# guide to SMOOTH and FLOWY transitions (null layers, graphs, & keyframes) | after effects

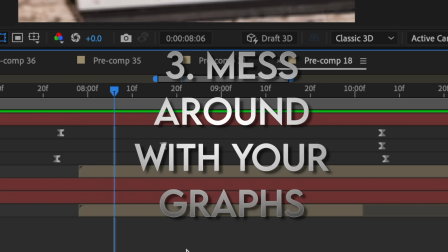496s
So I'm showing you guys these keyframes because I want you to see how quote unquote untraditional my graphs look for this transition.
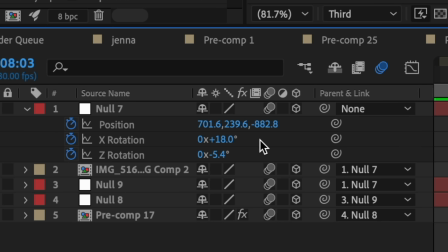503s
So I made these two position keyframes to have it zoom forward. I used the third position value.
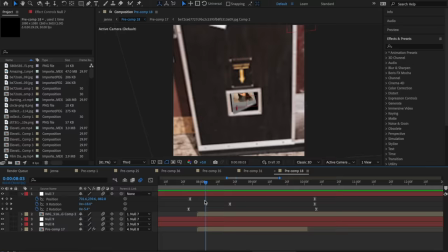508s
It's kind of similar to scale in the sense that it brings your clip forward, but it does it in this cool 3D way that gives layers and dimension to your edit.
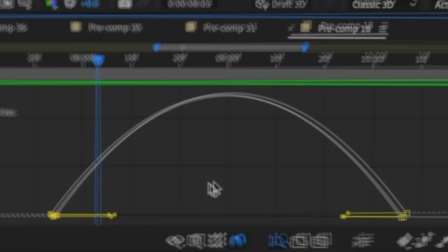517s
So now let's take a look at the graph behind these keyframes. Wait a minute, what graph?
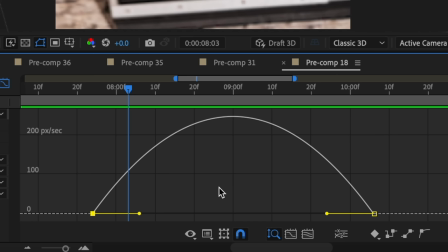522s
All I did was use easy ease for these keyframes. I did not manipulate the graph at all, I just left it as it was.
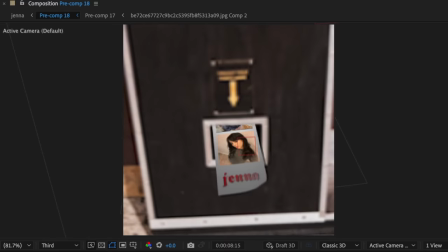530s
Then the keyframes for the X and Z rotation was to give that cool like turny effect.
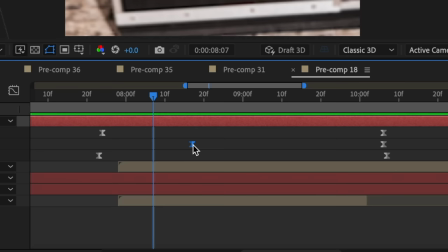535s
As you can see at the beginning, it's a little bit counterclockwise and then it goes clockwise. So clicking into our X rotation keyframes, we can see that there is again no graph.
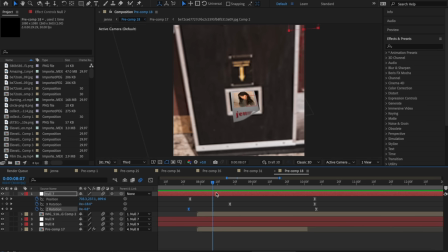545s
And the same story for our Z rotation, no graph. The point I'm trying to make with this is that a lot of editors will be misguided by tutorials or other edits that they see and think that they always need to use a specific type of graph. Whether this be in graphs, out graphs, or mid graphs,
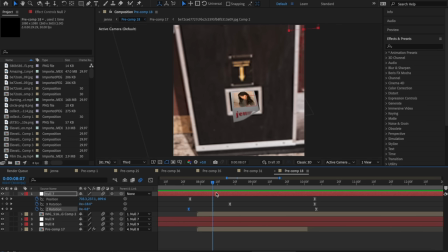563s
editors might feel compelled to always use traditional graph types just because that's what they've always been told. And this might be going off on a little tangent, but it must be said. I think this is just a huge byproduct of the editing community being incredibly judgmental over other editors' graphs.
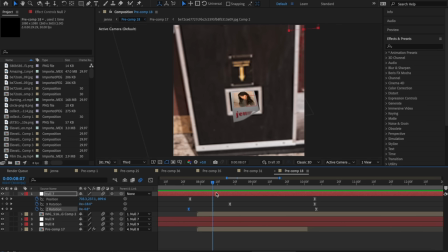579s
There have been numerous occasions where I've went to TikTok and Instagram comment sections to see people just laughing or making fun of someone else's graphs. And so because of that, of course, editors are going to feel pressured into only using certain types of graphs and sticking to this template mold of what a good graph or a good edit looks like.
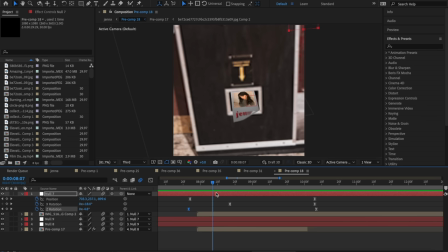598s
But you know why I ended up using these graphs and realized that they looked the best? Because I was willing to tweak with my edit and do something different that I usually don't do. When I was first making this transition, I actually used a mid-graph for all of these. But it just seemed too slow and kind of weird to me.
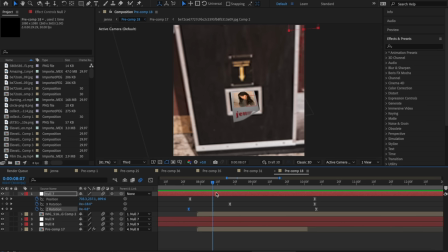615s
I didn't freak out just because my mid-graph didn't look good on this one transition, even though it usually does, because different graphs work for different clips and transitions. The worst thing you can do as an editor is stick to one style of graph because it's not going to work for every single clip.
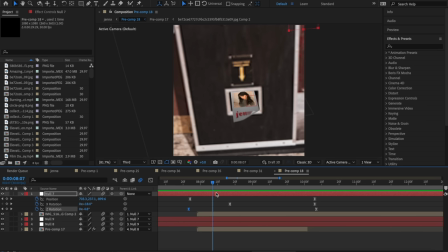631s
You have to really step back, evaluate your clip, your transition, what you want to do with it, and determine what pattern of movement works best for that specifically.
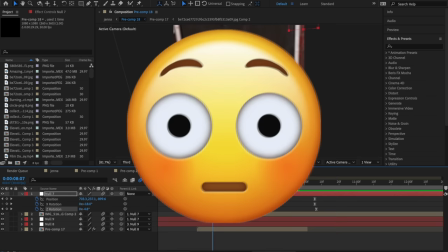640s
A lot of you guys always ask me how I improve as an editor and how I just, this sounds conceited, but like get better every time.
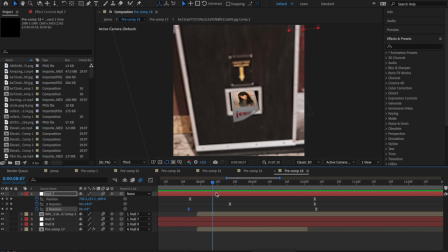647s
Those were your words, not mine. And my main thing is understanding that even if something looks good and even if I'm used to one style of editing,
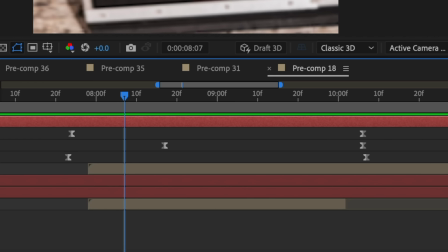655s
I can always try something new and I might even end up liking it better than what I was doing before. Another thing that's important to note about these keyframes is again the spacing between them. My clip starts and ends right here, but my transitions go past the beginning of the clip and past the end.
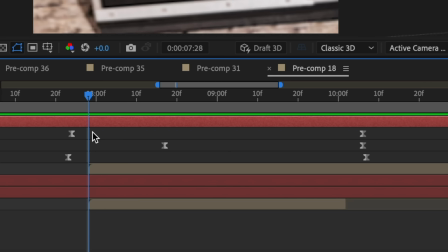672s
And I use that technique to ensure that my clip is always in motion.
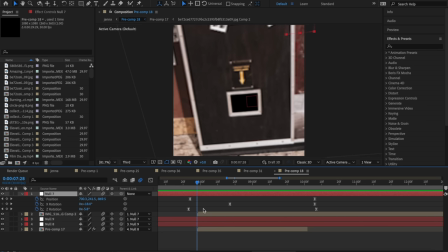676s
If I started my keyframes right here or ended them right here, there would just be a really awkward pause before the clip actually starts moving, and then another awkward pause at the end where it's kind of just still.
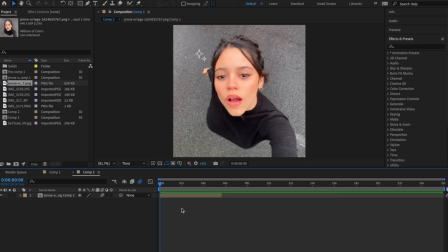687s
So now that I've got my main points across, to end this video off, I'm gonna give you two other methods just to make your edits a little bit smoother. The first one is to add tiny rotations to your transitions. So for this example, I'm gonna have this clip zoom in, then zoom right back out.
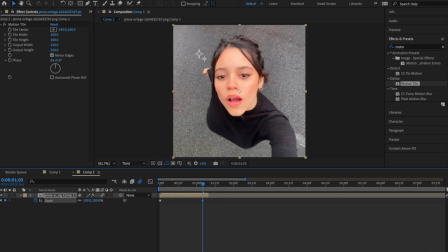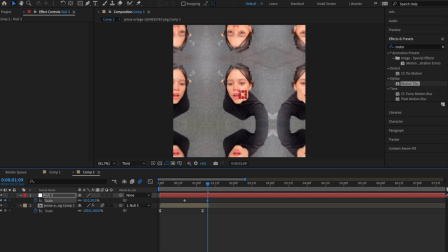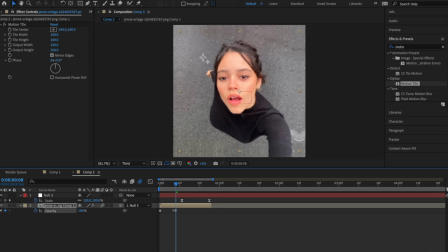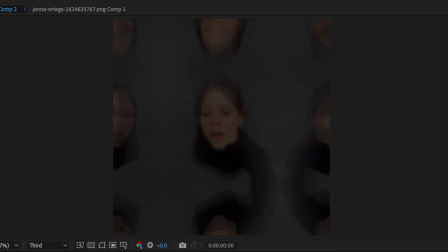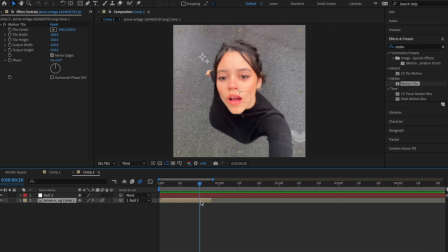726s
I added a fade in and fade out, so it doesn't look horrible, but we can definitely make this smoother.
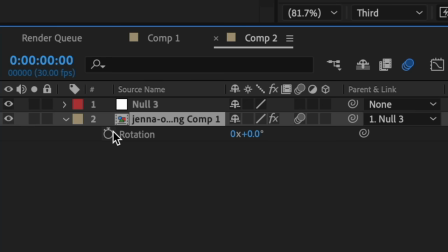732s
So I'm gonna go to rotation, and at the beginning, I'm gonna have it start out at around -3.